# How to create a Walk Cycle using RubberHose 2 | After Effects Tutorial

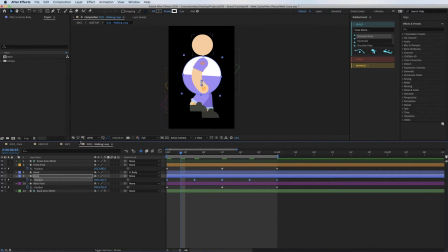So I'm going to separate my dimensions firstly, because all I need to change is my X and is my Y position, because I'm not moving the body forward and backwards like this. All I'm going to do is just move it up and down. So I can remove my X keyframe, put that back at 300 because I know that's where my middle of my comp is. I'm going to ease these keyframes again,
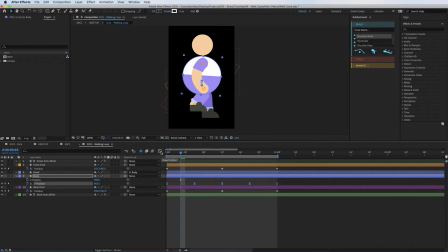just because it gives us a little bit more control of what we can do to them. So I'm going to click on my graph editor here, click on my Y position, and currently you can't see anything. They are there, they're just out of the preview range I have. So you've got a few little buttons down here.
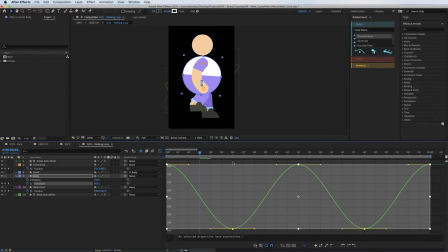So if you click on this one, there we go. So that's our little waveform. And this is our graph editor.
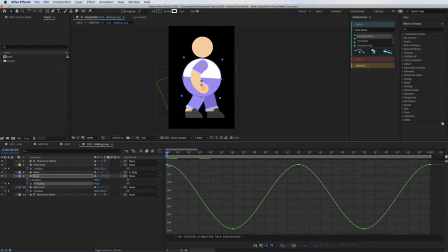So the way you walk, you generally step quite heavy, but then you come up quite light. So the top of your walking motion is always a little bit smoother than the bottom. So this is the top of my step.
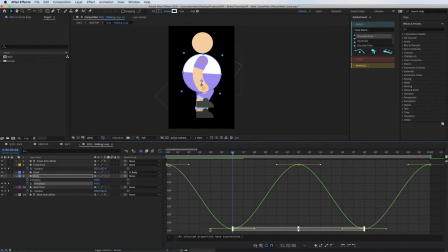So all I'm going to do on both of these is I'm just going to extend this out a little bit, just to make it feel a little bit more smoother. And then on all of these ones, which is the bottom, so this is when the step happens, I'm going to make these shorter because I don't want to be on the bottom of my step for too long.
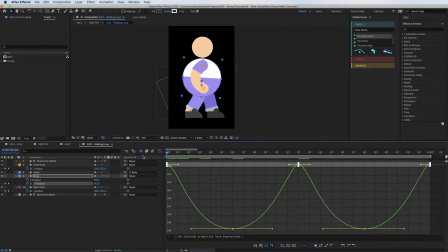And in here, this is where your animations like completely come alive. You can change so much, give so much personality to things in the keyframe editor. So now you can already see it's got a slight little, feels like it's more marching now, which is quite nice.
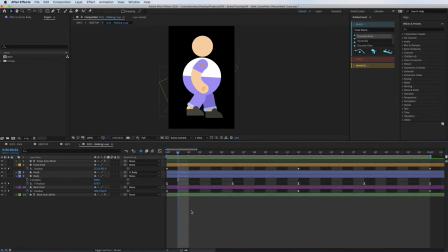So we'll leave that for now. The other thing I want to do is obviously when your foot never stays level. So let me just grab this back foot for example. It's staying like parallel to the floor at all times. If I put like a ruler in here to show you my floor,
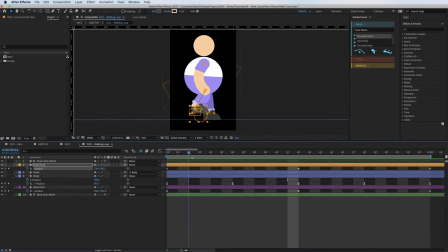it's always staying level with the floor, which again, that's not how we walk. Our ankles are on pivot joints. We rotate our ankles as we walk. So what I'm going to do now is just add a slight rotation to my front foot. So as it leaves, I'm going to just go maybe 2 frames,
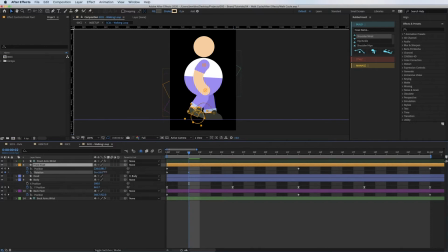and I'm going to rotate the ankle down as if it's the toes are pointing on the floor. So as you're leaving, you're pushing up on your feet, and then keep it going. So then obviously when I'm back and the foot's on the floor, I want it back to be 0, because that's when the foot's landed.
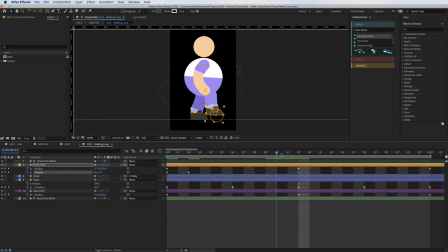But again, if you look at this, you never really land on the floor with toe first. So I'm going to come back just a couple of keyframes and rotate it the other way, just so the heel impacts on the floor first.
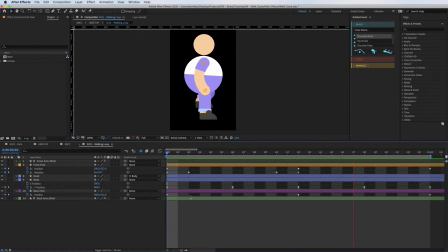So you see the back foot, which is this one, as I play now. So it just gives that little bit of life that it's just pushing off and landing on the heel. So if you look at the 2 feet, to me the difference is crazy how much more energy.
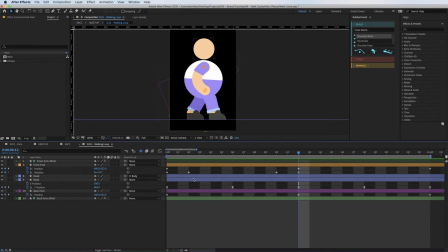It's only like a few little keyframes, and they just add this little bit of extra detail. And the amazing thing, because we're working in very symmetrical character here, I can just copy those rotation keyframes and stick them straight onto the back foot on the other half of the walk.
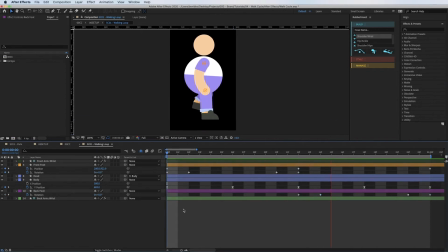So now the feet should both pick up really nicely. It just gives you that little bit of push off and a little bit of landing, which is really nice. So obviously, again, let's move on to the arms now, because I'm quite happy with those legs.
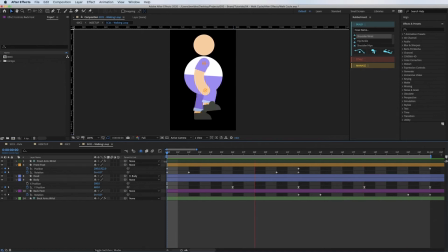I don't really do that much more to the legs when I do my walk cycles. So I'll now just jump quickly onto the legs, onto the arms. Once we've done the arms, we can then do a little bit of secondary animation. So got my arms open, press P to open up my position keyframes. So let's do front arm first.
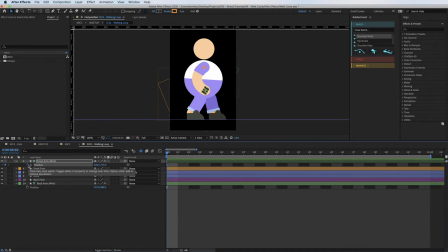So naturally when you walk, you alternate which arm and leg goes forward and backwards. So if your left arm goes forward, it'll be your left leg that goes forward. That's how you balance when you walk. So I'm going to put a keyframe in here so I can see that my front leg is backwards.
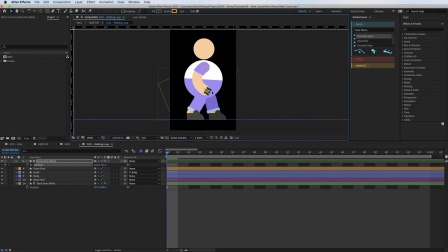So what I'm going to do, I'm just going to move my arm so it's at the forward of his swing here.
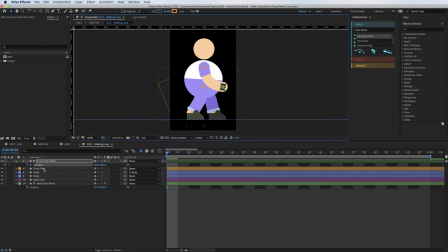And then, in fact, I'll get my my back foot up, because that is what I'm going to be mimicking. So the back foot is back, so now I want to bring my front arm back. So I'm just going to tab in with some keyframes, and then I can move him.
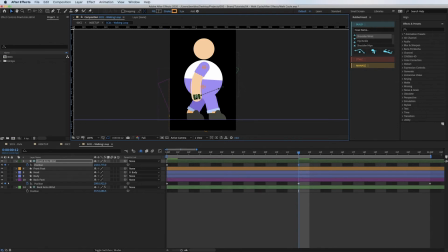And again, you can do these completely however bespokely you want, and that's where you get your character from. That's where you get the personality from, just by changing this. So you can see I've already got my linear motion in here, but what it's done, it's already put me some Bezier handles in.
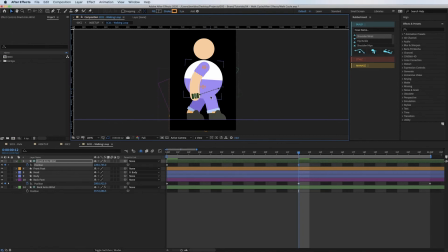And when you move on your body, when you move anything organically, nothing ever moves in a straight line. So you never want to keep this straight. You always want to just pull them down and add a bit of a curve to things, because it just adds so much more believable movement.
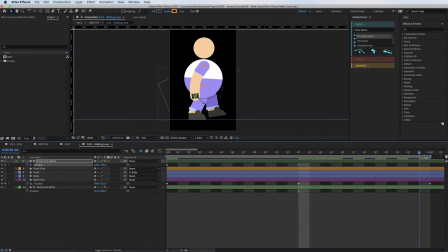And then I'm going to go to the end of my keyframe, and I'm just going to put it back in the same position it was to begin with, because I want this to loop. So I'm just going to copy and paste. And it's tried to like do an auto Bezier there, so all I'm going to do is grab it. But what I'll find is if I grab this, it's going to move all of my motion path, which doesn't seem to work.
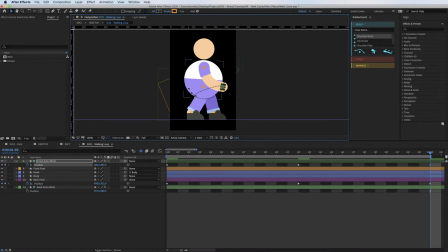It seems to break it, so I'm going to undo that. So if you're on a Mac and you press Option and grab this little handle, it kind of splits the layers, so you can grab them individually and move the motion paths each.
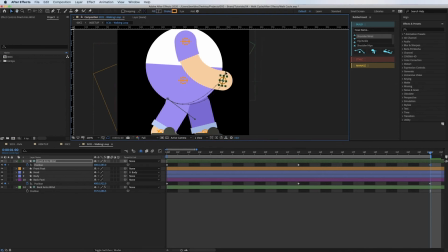So I press Option and move this, and it just means I can make my path a lot smoother instead of altering both sides.
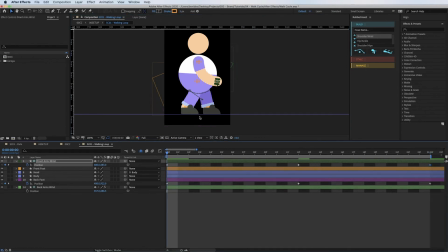So I'll press play and we'll see the front hand. Cool, so I reckon I'm going to move his hand just a little bit further back and up a bit, so we just get a bit more curve to things. And just play around with these, all these little mini tweaks.
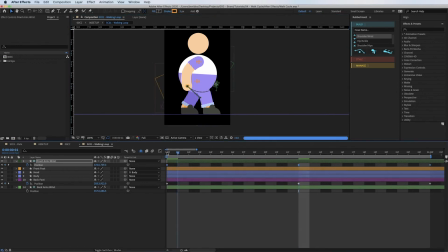And again, so the motion path's nice and curvy, but the timing of everything is very linear. Like, it looks quite robotic again now. So all I'm going to do is I'm going to ease my keyframes, so FN, F9 to ease them.
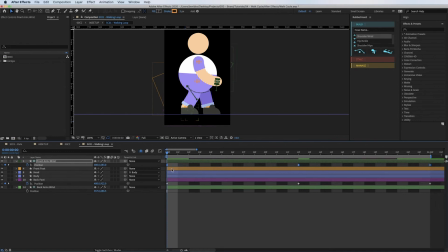And I'm just going to, if I press Option and double click them, it comes with my velocity. And this is where you basically change how fast the object moves in and out of your keyframes. So I'm going to put something fairly like 75-ish, so it's fairly slow. So
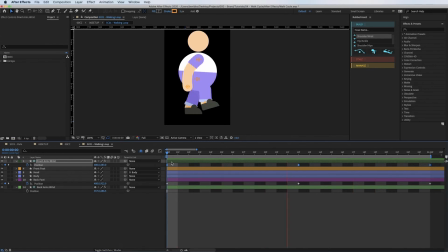So there you go, it feels a lot more like he's got that energy to march now. That as it swings, it gains momentum and then it slows down when it gets to the other side. So all I'm going to do is copy these keyframes and paste them onto my back arm.
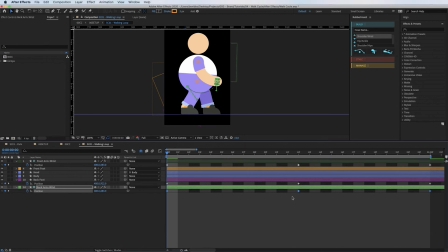But I want them to be a swing out of sync. So I'm going to move them all along to here. I'm going to copy and paste that keyframe on the end. So now we'll get our arms swinging.
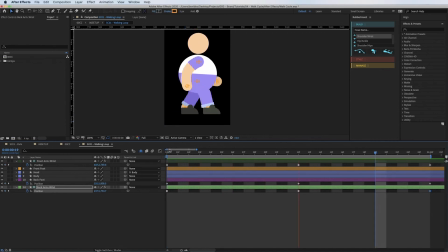Cool. So a few more little things I want to do. Your body. So when you're walking up and down, your body doesn't stay vertical all the time.
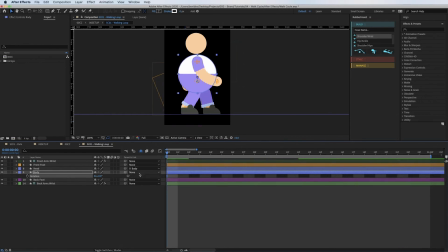You don't walk with a straight back. Nobody's posture is perfect. And as well, to like add a little bit more character to stuff, we're going to add this little bit of secondary motion. So I've opened my rotation tab and I'm just going to add a little keyframe. And if I press U on my keyboard, it opens up all of my active keys. So as I move along and
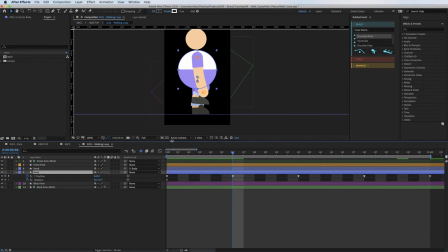our character hits the top of his stride, what I'm going to do, I'm just going to rock him back a little bit. So I'm probably doing minus 2. So it's not much, but subtlety here really sells it. So then when he's on his down step, I want him to rock forward.
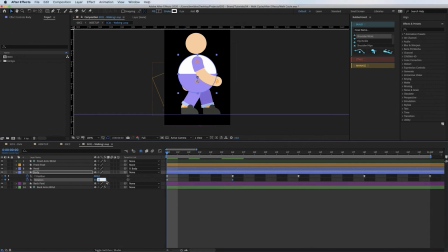So I'm going to rock him forward a little bit further, because when you walk and your body impacts, your weight is going forwards. So I'm going to put 4, maybe I'll go 6.